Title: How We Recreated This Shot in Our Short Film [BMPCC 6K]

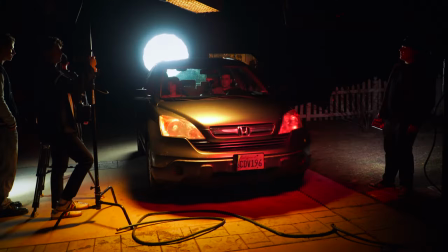237s
It was already nighttime, so we didn't really have to worry about the background too much. so what I did lighting wise for this one was I just took our 600d on a soft
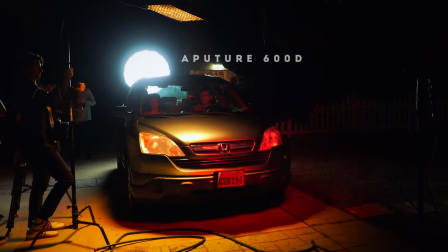245s
box with a combo stand and just put it like probably 40 feet behind the actual car itself all the way up on that combo stand so it kind of emulates moonlight a little bit provides some ambient fill around the car so it's not just completely pitch black on the outside and then for the key light for the talent we had the Amaran F21 C's. Just on C stands we had one of them directly in front of the car lighting up Susan, our main talent for this scene.
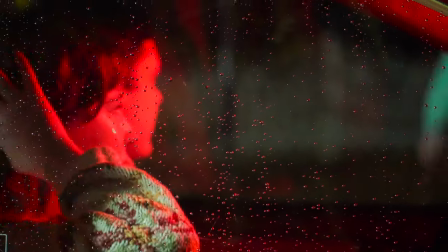277s
Kind of a red brake light effect on it.
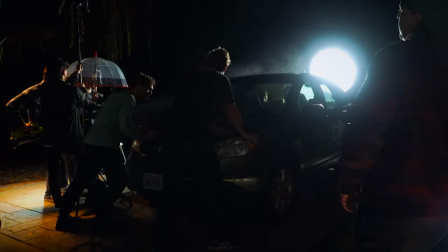280s
We just had our our boy Quinn kind of adjusting the intensity of the light backwards and forwards as we went through the scene.
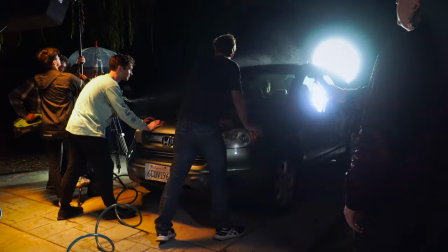289s
So it looks like there's cars braking in front of them and then getting gradually brighter it also
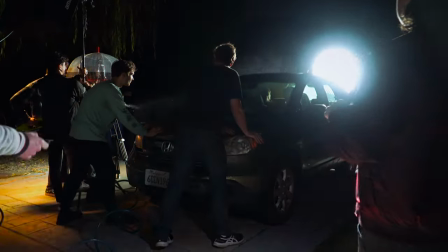294s
provides a nice key light to her face and then as kind of an additional like accent
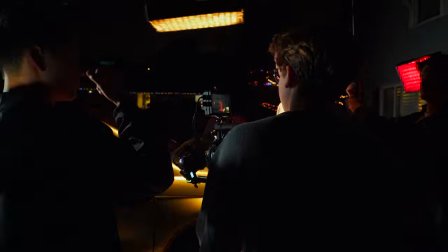299s
slash fill we had another emran f21x up on the c-stand boomed out and then we just had a
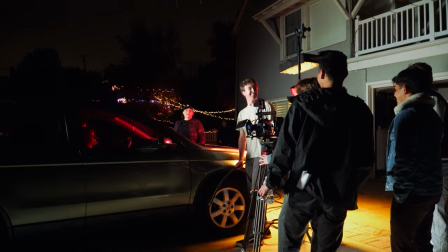308s
grip literally rotate it 360 as we were rolling to just kind of look like there's a
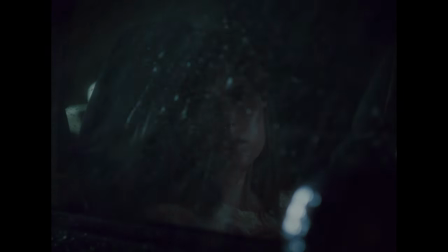316s
street lamp maybe passing by maybe another car on the other side of the road and surprisingly it worked i I didn't think this would actually work, but it looked great. Kind of sells that they're actually moving along with.
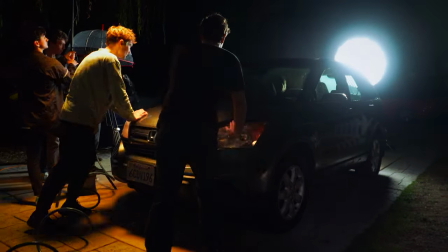328s
We also had other grips shaking the car to, to achieve the rain on the windows. We just took a garden hose and then we just sprayed it out the window with a leaf blower blowing it. So it kind of looks like the car's speeding by, you know, we're shaking the car. It, it sold well, I think.
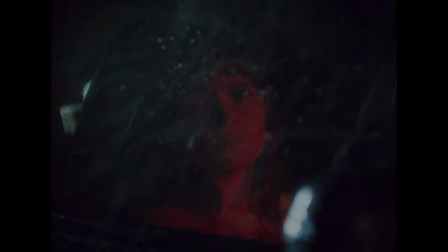347s
Can't really tell that it's just sitting in the driveway at all. I think we, I think we pulled that one off pretty well. Surprisingly, I didn't think it was going to work that well. And now the finale scene that we have all been waiting for, the phantom thread shot.
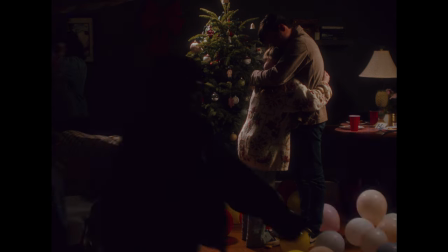362s
Yes, let's get into it. Okay, so for this scene, production design key. We had the balloons kind of everywhere, scattered them around with selected colors.
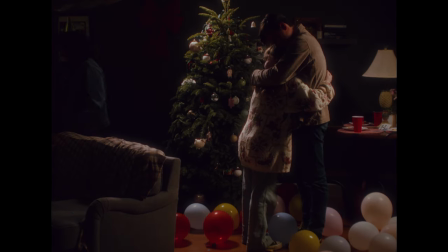373s
That was a very big decision in pre-production, but they look great. They're perfect contrasting colors for the scene. So how I went about lighting this scene, first things first was getting that kind of spotlight, edge light thing for when all the lights turn off.
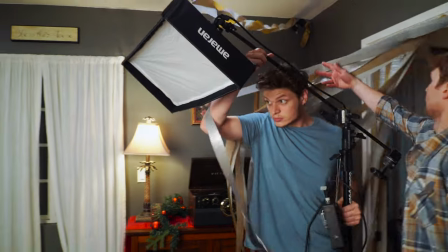387s
So that, again, we used our Amaran F21C, boomed out on a C-stand, which you can kind of see in the shot, but who's looking there, you know?
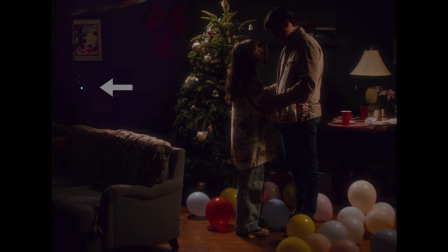398s
Anyways, so we had that boomed over on the C-stand,
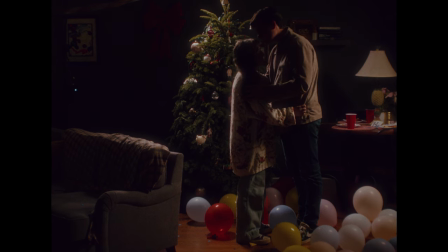402s
just kind of right above that Christmas tree in the back, straight onto them, angled straight onto them. So for our other light, we had an Amaran 300C in a kind of book light situation in that back
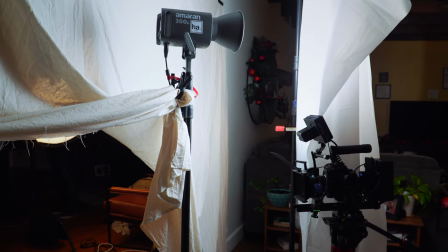414s
doorway thing that we never really look at and essentially just bounce it into a shower curtain and straight back into unbleached muslin just to make it super soft.
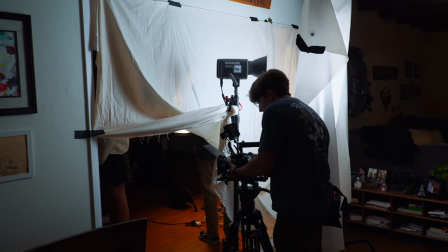425s
You can't really tell where it's coming from, what it is, but it just kind of lights up the whole room in a nice even way. I guess I'll also dive into how we did that flickering effect.
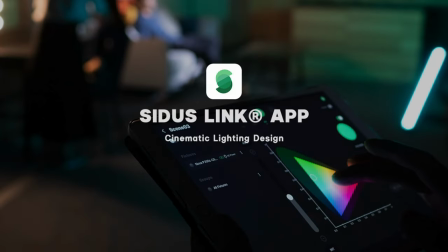435s
Essentially, we had all of our aperture lights linked up to the Sidus Link app and then during the shot when the director Jacob would tell
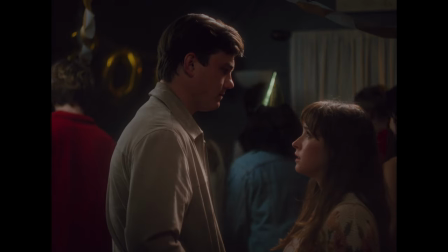442s
me I would hit the faulty bulb setting and have them all kind of flicker on and off and then kill it right at the right time leaving the one spotlight the Amaran f21 on the on the boom arm just illuminating the two main characters in that final moment all right so that about wraps up today's video hopefully you guys learned something from it and And hopefully it inspired you guys to go check out our new short film,
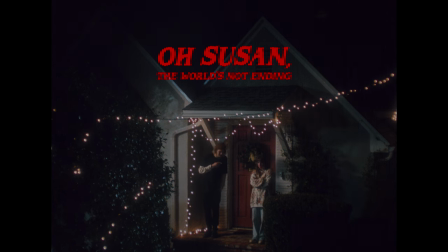467s
Oh Susan, The World's Not Ending, out now on YouTube. Thank you guys. Have a good one.